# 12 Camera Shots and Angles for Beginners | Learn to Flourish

I'm Mitchell from Learn to Flourish, and today I'm going to be showing you various camera shots and camera angles that you can use to help improve your videos. If you're new to creating videos and are unsure on what camera shots and camera angles to shoot, well, I got 12 basic camera shots and angles that you can try in your videos.
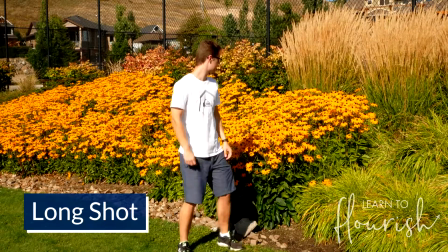0:22 The lawn shot is a shot that contains the person's entire body in the frame, as well as being able to see the environment they're in.
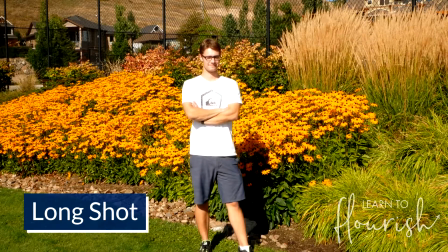0:28 The lawn shot can also be good for establishing the scene with people in it to give the audience a better context of the location the subjects are in.
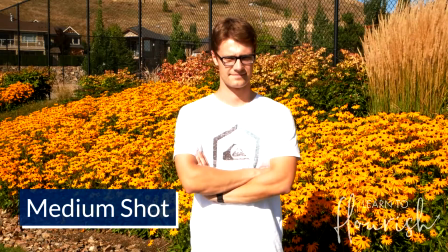0:35 The medium shot is either framed from the knees or waist up from the subject.
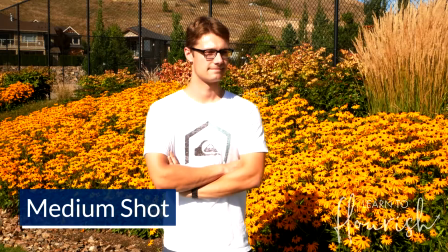0:39 It is used when a person is holding an object or talking to another person. The close-up is where the subject's face occupies most of the frame.
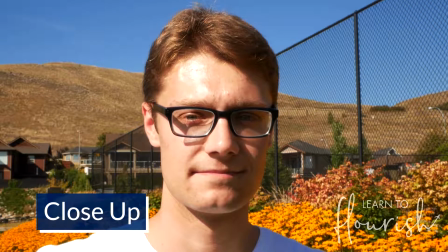0:48 This is usually done to convey more emotion in the actor's performance.
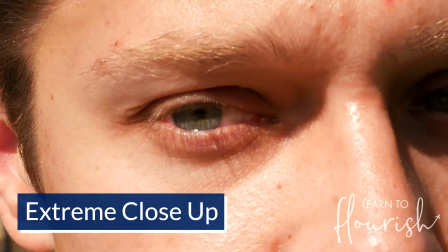0:52 An extreme close-up is used to pick up a subtle detail in one's facial expression, either on the subject's eyes or their mouth, occupying the shot.
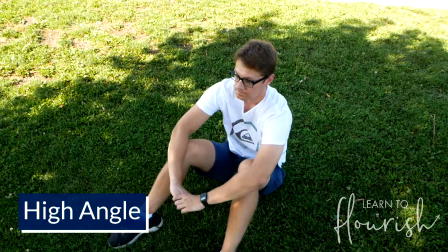1:01 The high angle is when the camera is raised above the subject and is tilted down. It is often used to make the subject in the shot look smaller, weaker, or more vulnerable.
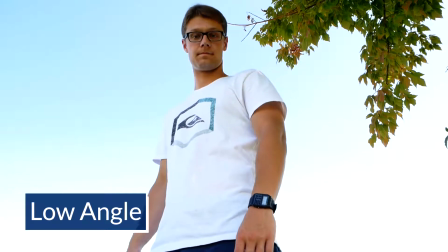1:10 The low angle shot has the camera closer to the ground and points upwards toward the subject.
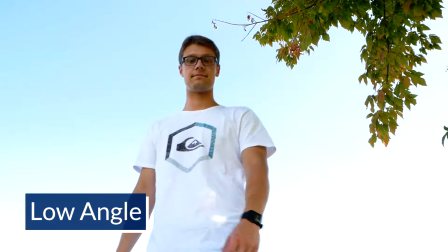1:16 It makes the subject look stronger, taller, or more threatening.
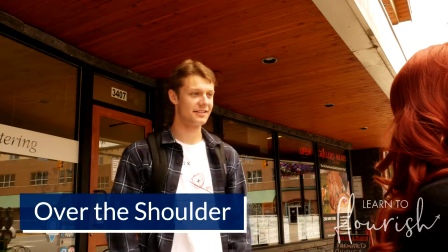1:19 Over the shoulder shot is used when the camera is behind the subject as he or she is facing another person.
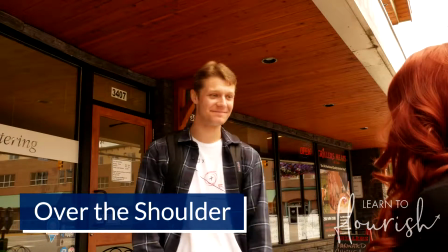1:25 It is often used to showcase the confrontation between two people in a scene. The point of view shot is from the perspective of the person in the scene.
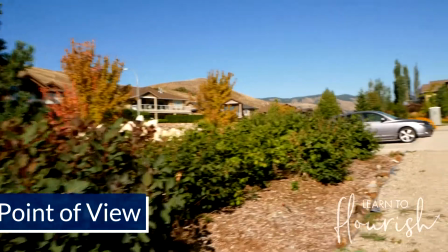1:33 The audience should be able to see what that person sees, making them feel as if they are that person.
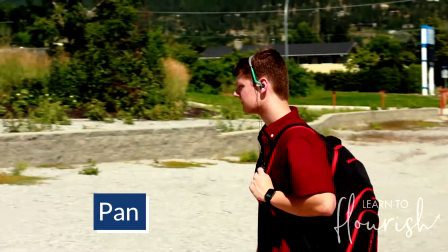1:39 A pan shot is when the camera is locked on a fixed point but follows the subject horizontally.
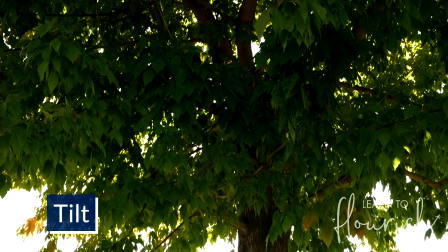1:44 It is either used to follow the subject or switch subjects in the frame. A tilt shot is similar to the pan shot where the camera follows the subject being locked onto a fixed point.
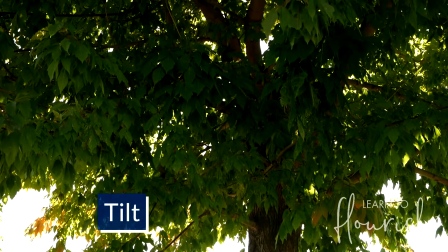1:52 However, the camera follows or switches the subjects vertically. The aerial shot is a variation of the high angle and it has the camera high above the subject.
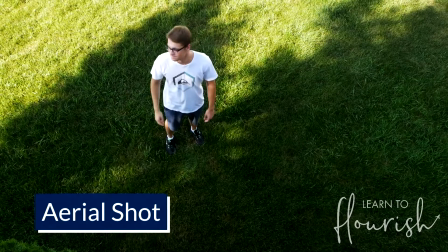2:01 It is used to show the subject in a new location or make them feel small.
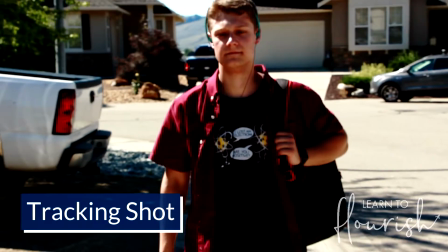2:04 The tracking shot is similar to the pan or tilt, but instead of the camera being locked on a fixed point, the camera is able to move and follow the subject.
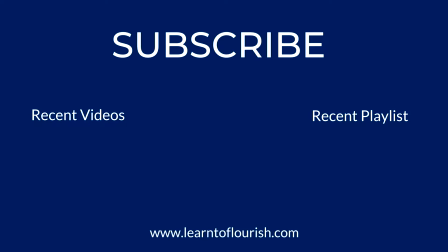2:12 Thanks everyone for watching. For more videos on tips for video creation, check out our other videos, and make sure to subscribe so you won't miss any of our upcoming video tips.